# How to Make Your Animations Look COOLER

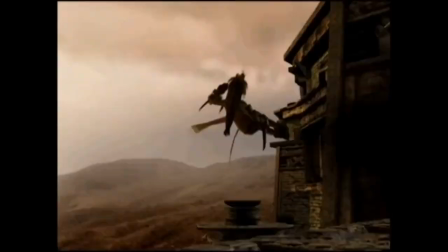11:19 Most of the time there's only one anticipation insert, but sometimes there seems to be a combo of inserts,
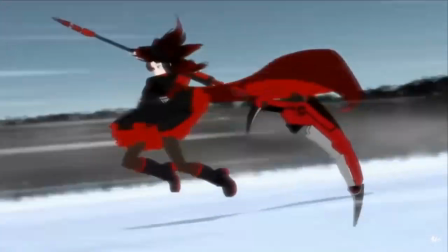11:26 such as when Ruby was doing her final murder fest on like 30 Beowulves at once,
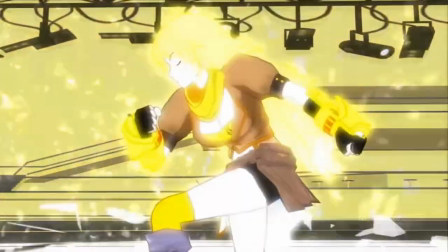11:30 and when Yang had some of her Goldilocks stolen. These mass amounts of inserts are there to show just how powerful this next hit is going to be.
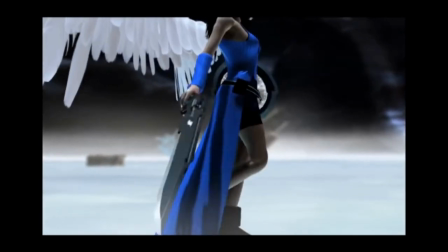11:39 The more inserts there are, the more buildup there is for the final strike, like a bar slowly getting filled up until it's full.
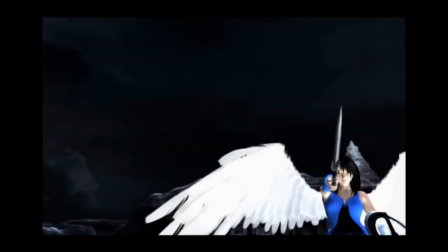11:47 And in all of these moments, the camera gives its full attention to the character doing something cool, because the camera finds it impressive.
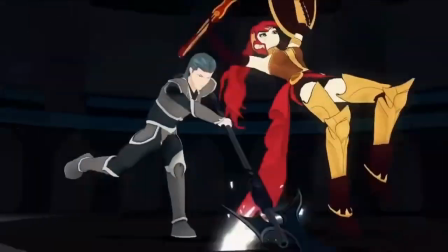11:56 Obviously, there are also normal insert shots. Normal insert shots being short close-up shots on a character or important object.
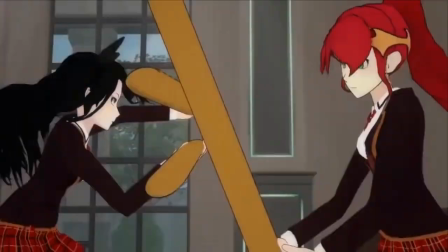12:04 Insert shots can be used to show the faces of a character to add more emotion to the fight, as well as understanding how the character reacts to certain moves.
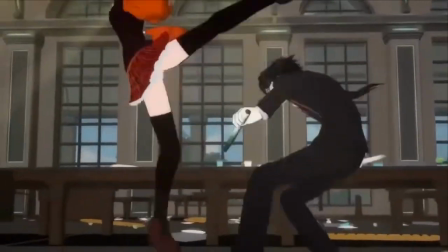12:13 It can also give a short little break for the audience's brain to catch up with what they are seeing.
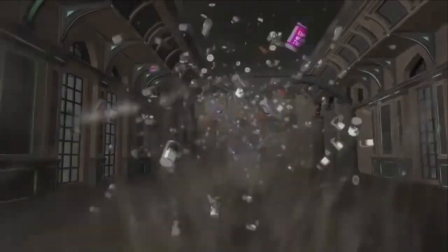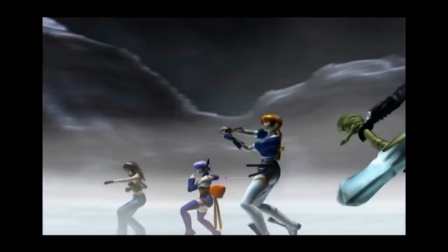12:25 Sometimes when a character is winning the fight, they are at the center of the frame to show that they are currently the king of the metaphorical camera hill.
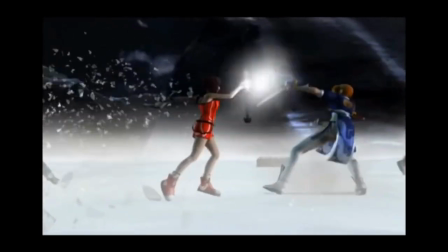12:32 All of the other characters in the fight must then fight to knock them out of the center frame.
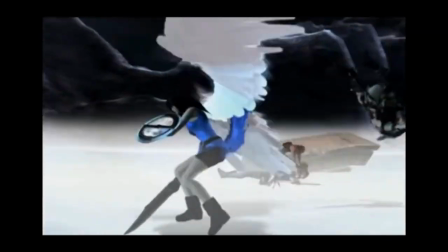12:37 Here's an example.
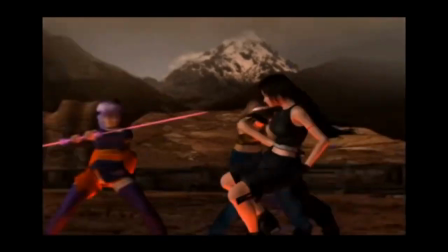12:38 Tifa leads the fight going up against multiple people at once, but stays in the center frame to show that Tifa is taking the lead in this fight.
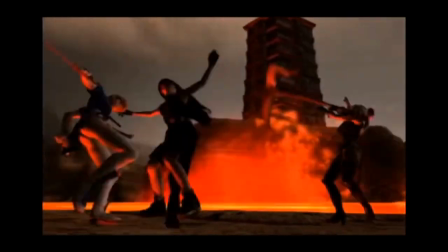12:48 Although at the end of the fight, Tifa is dethroned as the king of the camera hill.
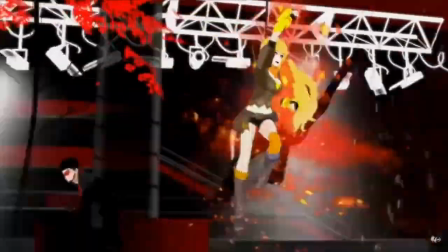12:56 In the yellow trailer we see in Yang's earlier fight against all the goons, she stays in the middle frame the whole time, proving that Yang is simply on a level they cannot attain.
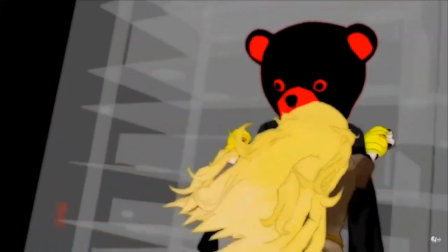13:05 Especially DJ Bear. Rip DJ Bear. He'll get his revenge one day.
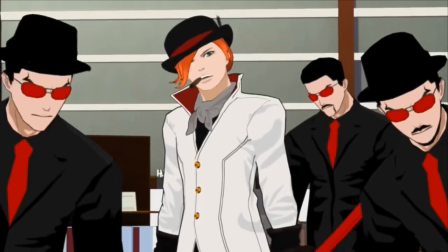13:10 Usually these types of shots are done when one experienced fighter is going up against multiple less experienced fighters.
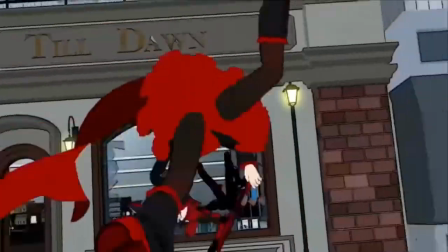13:16 And it could be useful for you to be aware of it so in the future you could be more intentional with how you place your camera and set up a fight.
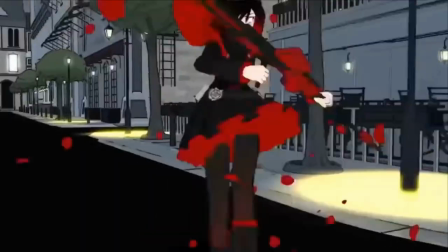13:23 Ultimately and hopefully this knowledge will help you better understand how to make your fights more filled with anticipation and impact.
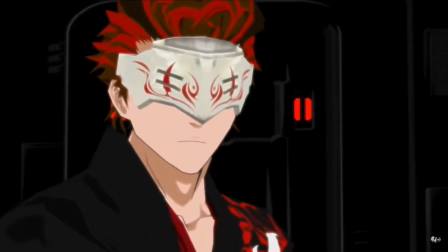13:30 Understanding the center frame and insert shots are very important, as I hardly ever see new animators utilizing anticipation inserts or just insert shots in general.
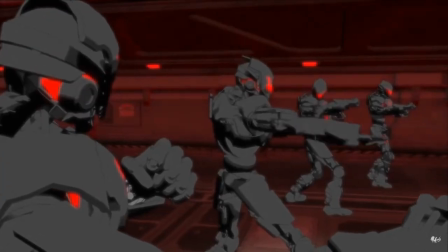13:39 Before I move on, I just want to point out one other reason something could be in center frame, or require the camera's full attention all the time.
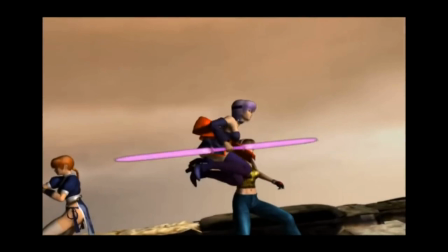13:47 Sometimes a character or object is in the center frame because it impacts the plot of a fight, or is foreshadowing to when it will impact the plot of a fight.
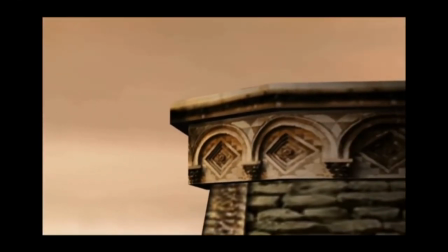13:56 Here are some examples.
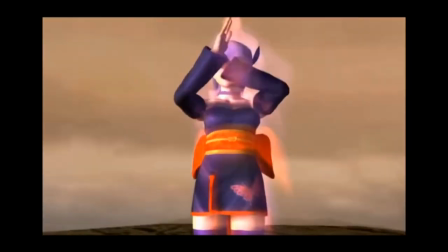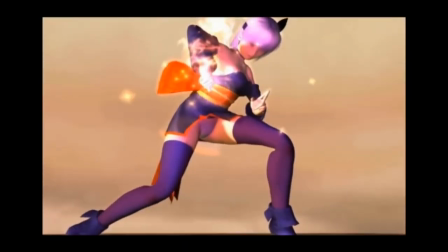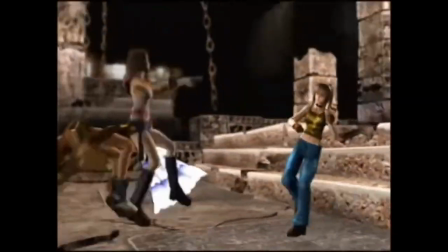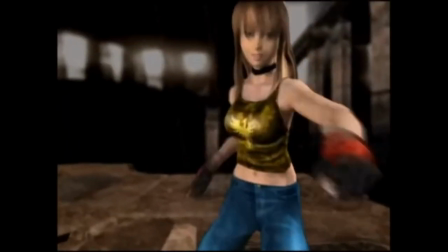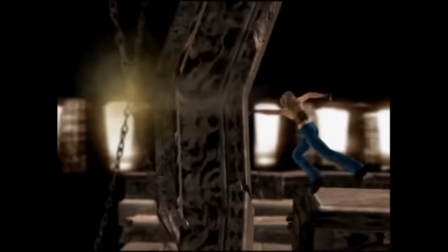14:20 All of these shots are important. The camera needs to pay attention to these moments because it introduces something different to the fight.
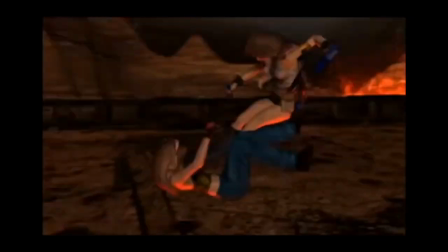14:28 In this scene, the camera focuses on the two bottles, keeping them in the center frame to show their importance.
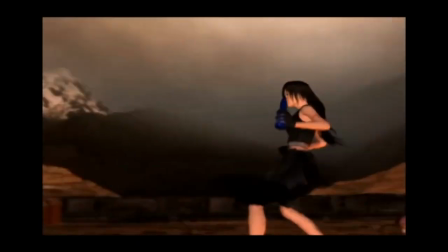14:33 And the characters fighting for them proves that whatever is in the bottle will in fact change the fight.
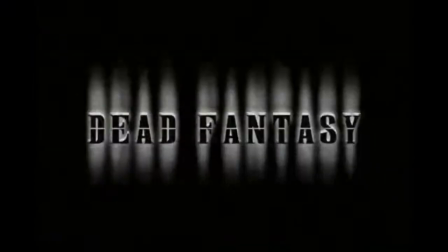14:39 Foreshadowing shots are optional. However, it adds more anticipation and ties everything together in the end when the new element is added.
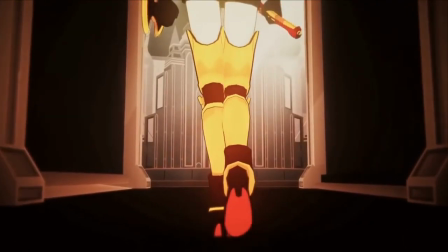14:47 Notice here how we see Pyrrha getting ready for combat while at the same time showing us short flashes of what's about to happen, kind of like a flash forward.
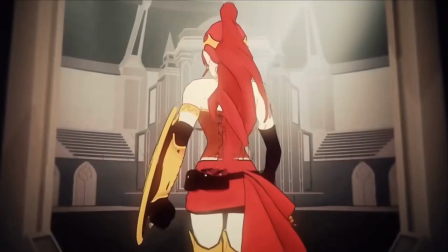14:56 It's getting us prepared for the fight and also hyping us up with anticipation.
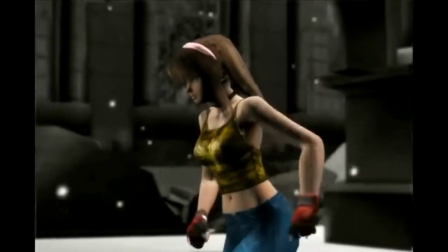15:04 If you have two evenly matched people or teams preparing to fight,
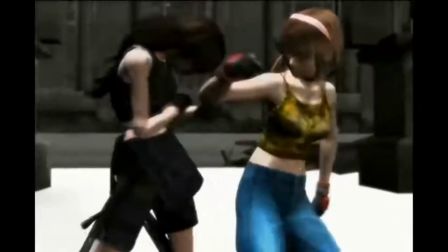15:08 your camera must spend equal time on both of them in order for the match to seem like they're actually both equal.
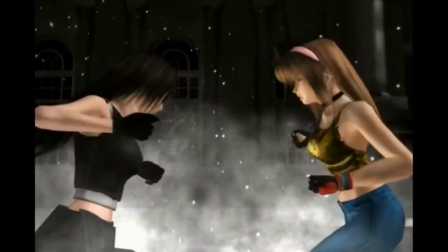15:14 If you show one character getting ready to fight, you should also show the other character preparing to fight as well.